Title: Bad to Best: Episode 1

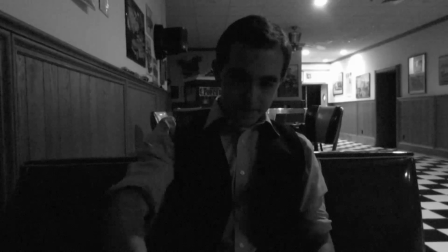254s
I did not do that in this scene. Instead, I just turned off the lights in the room.
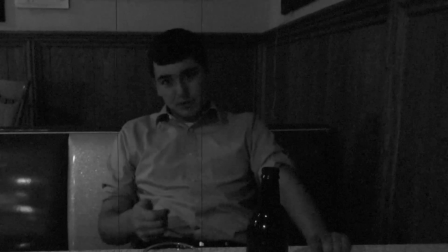259s
This made the entire image way too dark, so instead of feeling dimly lit and moody, it's just hard to see what's going on.
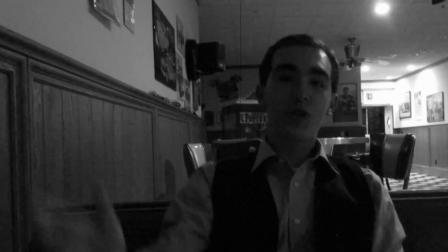266s
The only thing that makes the scene visible at all is a few lights in the back of the room that we couldn't turn off.
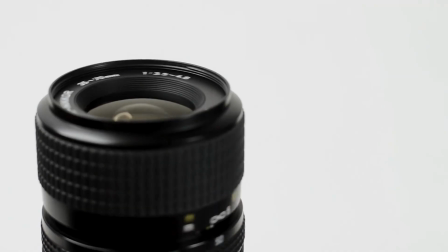272s
One of the first things to know about cameras is exposure. Cameras capture images by light coming in through the front where the camera lens is.
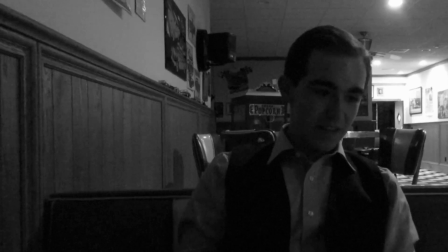280s
The human eye is a lot better at picking up images in low light than a camera is, though.
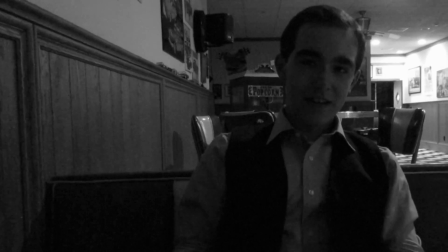286s
Because of this, you may be somewhere that seems plenty bright to you, but to your camera, it isn't nearly light enough.
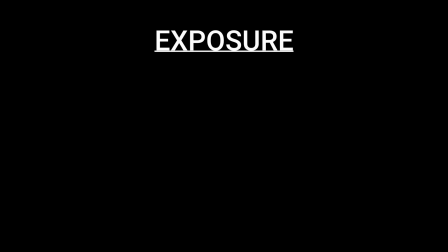293s
Exposure is a little complicated, but it basically comes down to three main parts: shutter speed, aperture, and ISO.
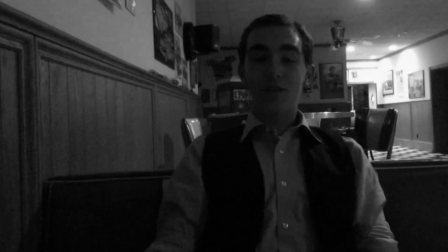299s
On a digital camera, you can generally adjust all three of these.
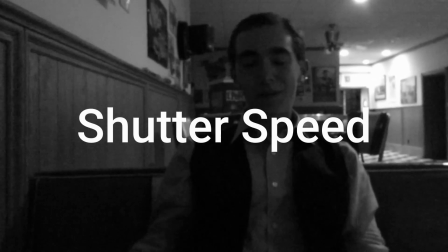306s
Shutter speed will change how quickly the camera's shutter opens and closes for each frame of the video.
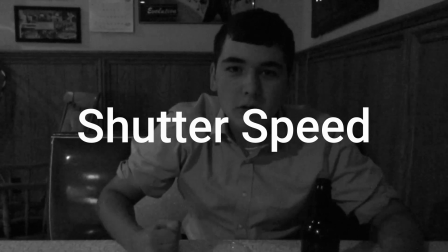311s
The longer the shutter, the more light that can get in, and the brighter the image will be.
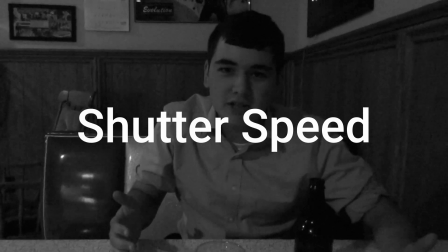316s
The shorter the shutter, the less light that can get in, and the darker the image will be.
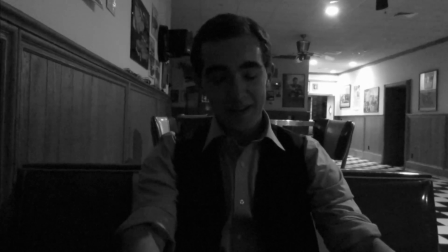321s
Longer shutter speeds also make movement seem more fluid, while shorter shutter speeds make it look choppier.
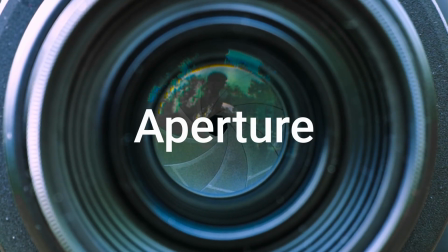329s
Aperture is how big the opening on the camera lens is. The bigger the opening, the more light that can get in and the brighter the image will be. The smaller the opening, the less light that can get in and the darker the image will be. Now, aperture is measured in f-stops, which is basically just a series of numbers that show how large or small the opening on the aperture is. It can be a little confusing because the bigger the opening, the smaller the f-stop, and vice versa.
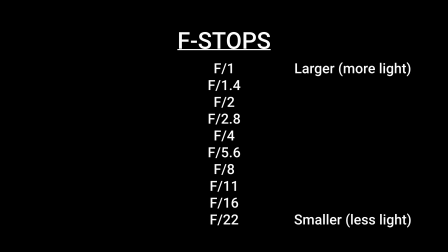356s
So f2 would be a larger opening and thus a lot more light than f11. The final thing to take into account with aperture is depth of field, or how much of the image is in focus. On smaller f-stops, where there's more light coming in, there will be less in focus than on larger f-stops.
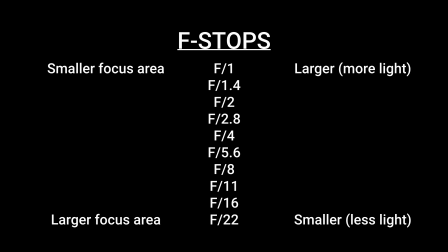376s
Basically, if you want to have a specific thing in focus, and everything behind and in front of it blurry, you want a lower f-stop. If you want more of the image in focus, you want a higher f-stop.
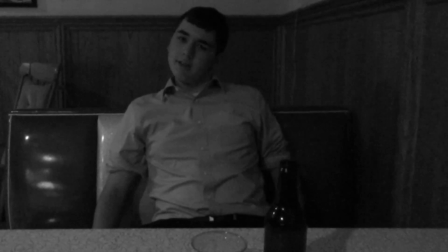387s
There's not really any hard and fast rule for this, so a lot of it comes down to just trying things out and seeing what works best for the shot you're trying to do.
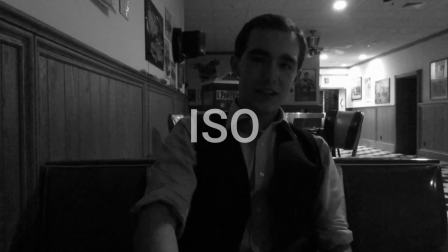395s
The final setting that plays into exposure is ISO. This is how sensitive the camera is to light.
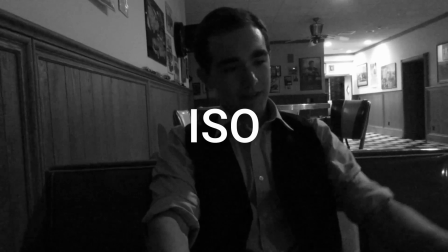402s
ISO is very simple. The lower the ISO, the lower the sensitivity to light, and the higher the ISO, the higher the sensitivity to light.
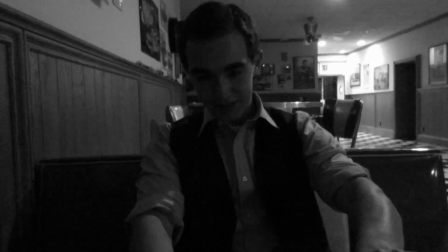410s
Low ISO is darker, high ISO is lighter.
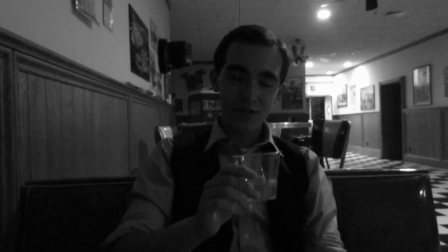413s
Before you just crank up the ISO on your camera as high as it will go, though, you need to know that the higher the ISO, the noisier the image will be.
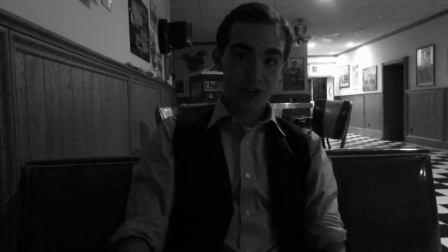422s
Now, when I say noise, I'm not talking about the noise that you hear. Instead, I'm talking about visual noise.
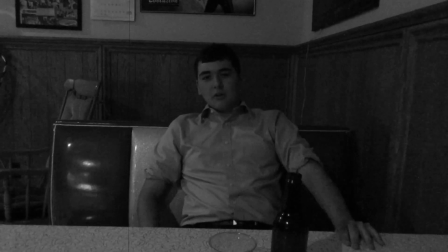428s
On a digital camera, noise is this nasty-looking stuff that looks a bit like film grain.
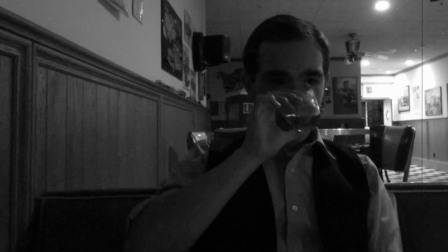433s
While grainy film can look okay, it has an old aesthetic that I even played into in this movie.
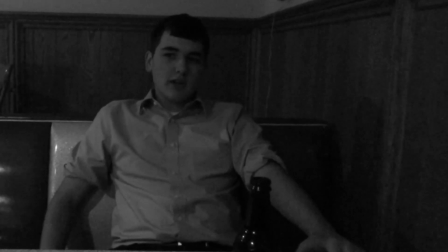439s
Digital noise almost always looks bad. The higher the noise in an image, the worse the image will look.
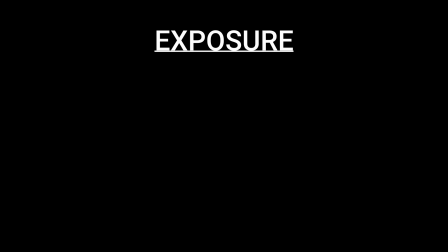445s
So exposure is juggling these three settings on the camera: shutter speed, aperture, and ISO. Get these settings where you want them so that the scene is correctly exposed. Using extra lights can really help with this.
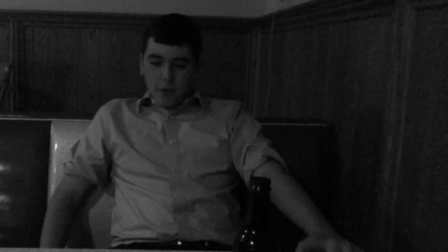459s
The problem in this scene is that there just wasn't enough light to get the right exposure.
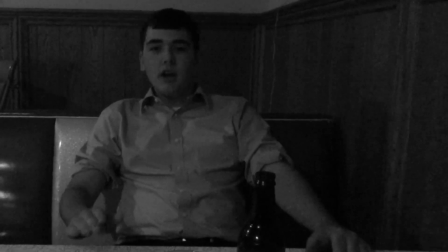463s
Shutter speed and aperture were adjusted to the brightest they'd go, yet the scene was still way too dark.
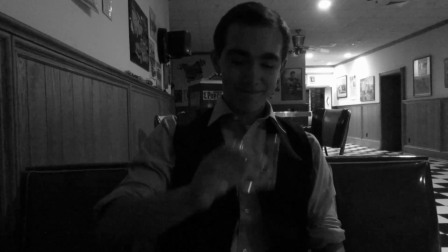469s
Thus, the ISO had to go up to make the scene visible. That created a lot of noise, and still didn't entirely make the image bright enough. So remember, when you're recording audio, make sure not to let the levels peak. When you're making titles, make sure that the viewer can actually read what the title says. And when you are trying to make a scene look dark, use high contrast. Don't just turn the lights off. Do that, and you'll go from bad to best in no time.